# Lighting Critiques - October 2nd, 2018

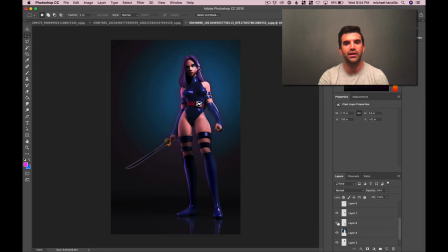252s
Somebody made a comment that the boots were getting a little even, and I totally agree with that. I think those can go a little bit darker. And then I just drew in some extra rim lights. The rim lights that you're getting now are nice, but they're a little bit... like you can see it up around here.
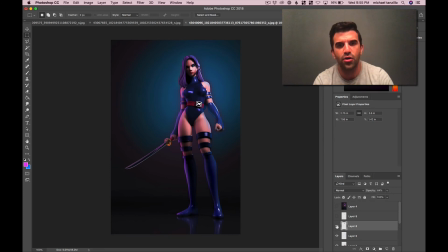267s
They're a little... monochromatic. They're a little, I guess, just not that saturated. And I think we can really push these blues and magentas, like really get a lot of blue rim on the screen right side, and I did a lot of magenta rim on the screen left side.
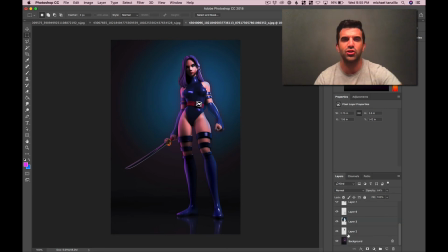283s
And I really think that could help create shaping and then just kind of add to this character's kind of the hero colors. And then lastly, since I darkened down all this core stuff, I thought this belt buckle was kind of popping out, so just kind of toned that down slightly.
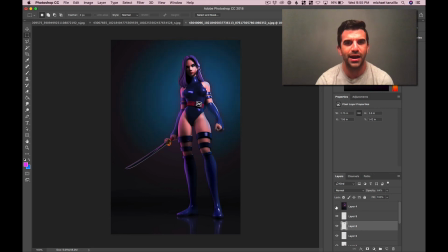298s
And then here's a little before and after. Again, it's not perfect. Again, I just made these alterations in Photoshop, so you could certainly make those improvements better in 3D and in the comp and everything. But just kind of an idea of where I would go. It's again just some to recap.
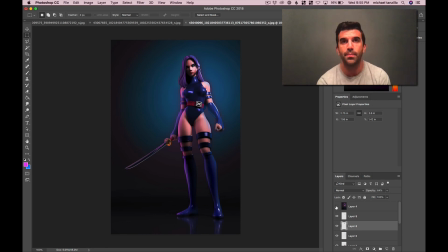316s
There's the blue on the background to make her skin tone pop forward, getting some central core darkness down her interior to really create some more shaping, especially in the legs and in the boots. And then I would also, I didn't put this in there, but this was one of the things that I thought I would also really,
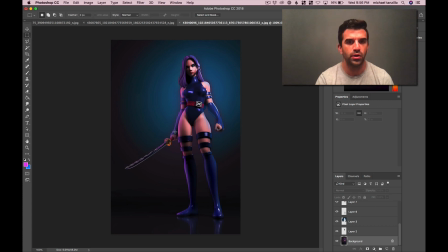335s
I would really hit this sword and make sure that that's really popping forward. So I would say the areas to hit would be her, to really focus on getting attention would be like her eye and this part of her face.
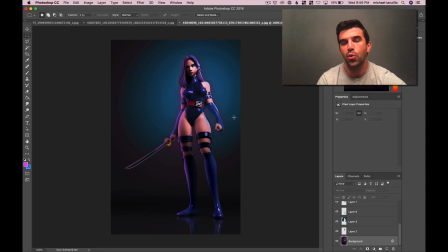351s
And then there's a lot of like glowing hand stuff in the reference if you wanted to do something like that. But if not, I would say eye and then getting the sword to be the brightest part, like a nice shimmery edge and a little bit of reflection on there to really make that pop forward, I think would help out a lot. So that's it. So if you have any questions, just let me know, and I can't wait to see the progress. Happy lighting.